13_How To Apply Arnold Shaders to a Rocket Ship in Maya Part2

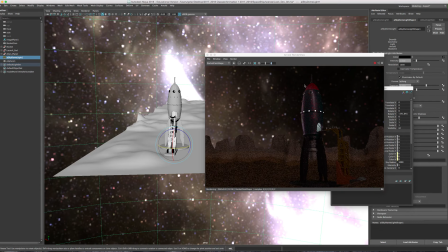(16:36)
intergalactic dust, and then it's a bit darker here.
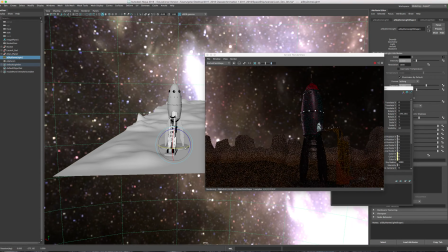(16:43)
So I'm gonna use this side, and that's pretty interesting there. Yeah, it looks much better.
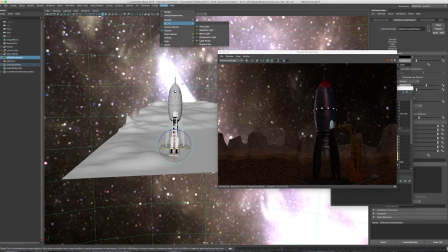(16:49)
Okay, so I'll go to Arnold, Light, and I'll create an area light.
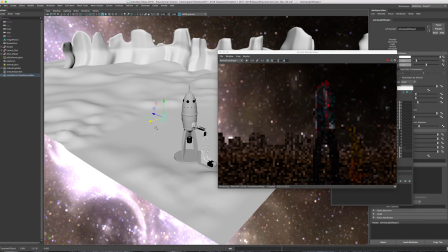(17:00)
Okay, so this area light, I'll rotate like this, and
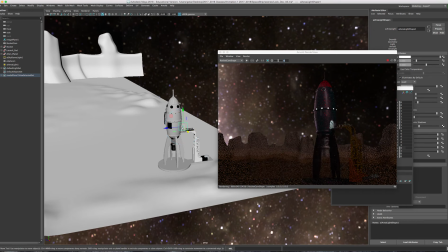(17:08)
I'm going to move it right there, move it up,
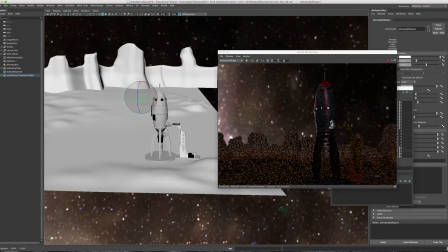(17:13)
kind of angle it at the object, okay? And I'll scale it up.
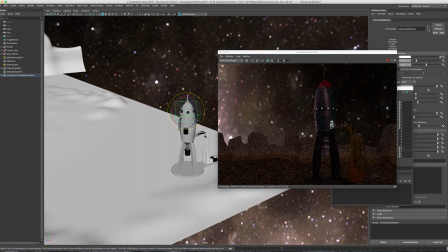(17:22)
This isn't going to influence the amount of light that emits from it.
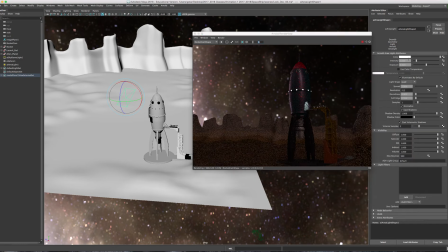(17:29)
Okay, so with this light, what I'm going to do is just change the color so I can see how much of it is actually influencing our scene. Change the exposure to, let's say, 5. And you can see the light here.
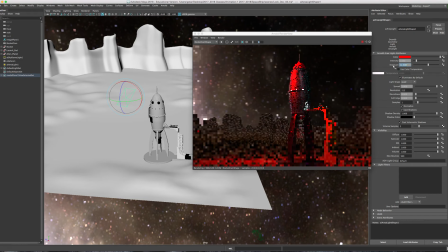(17:49)
If I change it to 12, then it is extremely bright. I could move it back this way, and you could see that
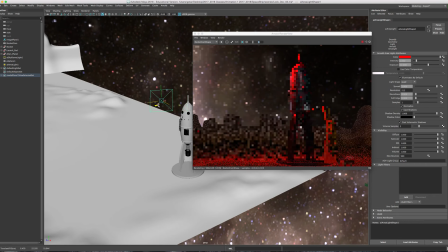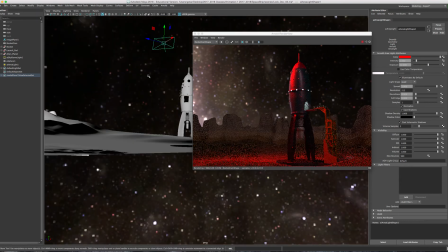(18:08)
the intensity on my scene is actually going down. Or I can just change the exposure to 11, right? And there's not as much light being emitted on here. Maybe change it to 10.
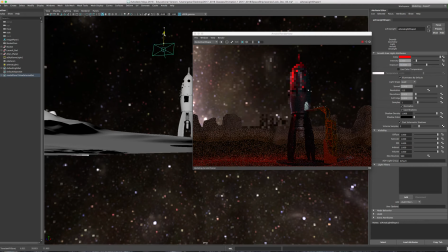(18:30)
And if I bring it down, there we go. So that's what it's hitting, all of these objects in my scene. Maybe I'll change the color to a soft blue,
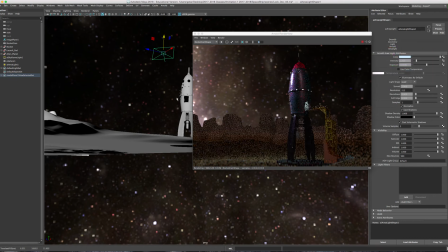(18:51)
because it is outer space. And this highlight is really bright on there, so either move this object back,
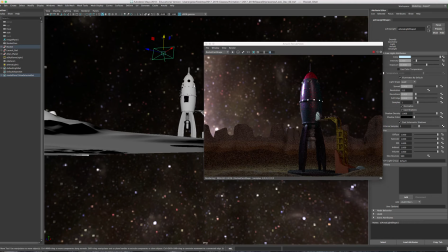(19:02)
or I select my spaceship, the rocket ship, and that was the rocket shell. I could change the roughness.
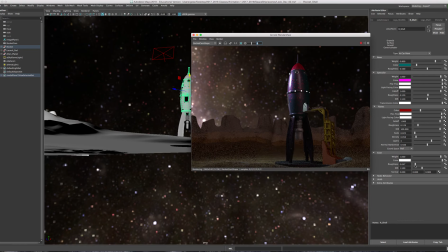(19:20)
I could change the coat, the roughness of the coat to be a little bit more, and then it starts to soften that specular highlight.
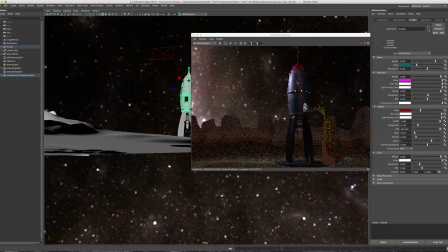(19:39)
You see, so it's not so bright on there. It just kind of like disperses that huge bright white. Okay, looks pretty cool. We could add
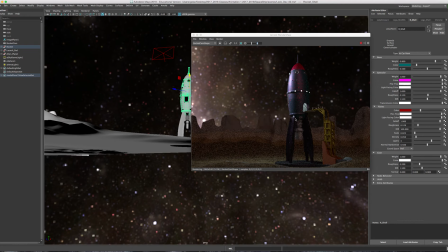another area light to the back side of the rocket ship so that it doesn't kind of like fade into black there. So
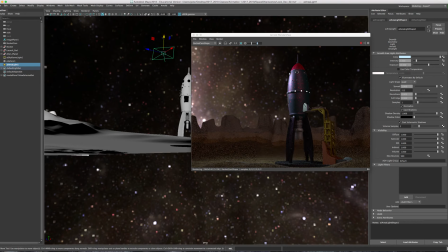(20:13)
I want to change the exposure of that light source down a little bit more. Okay. Feels a bit more natural. The bottom of the rocket ship isn't as well lit, so we can always,
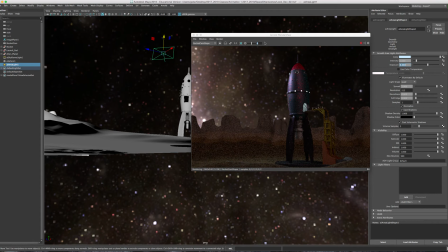(20:31)
add more light to that particular area.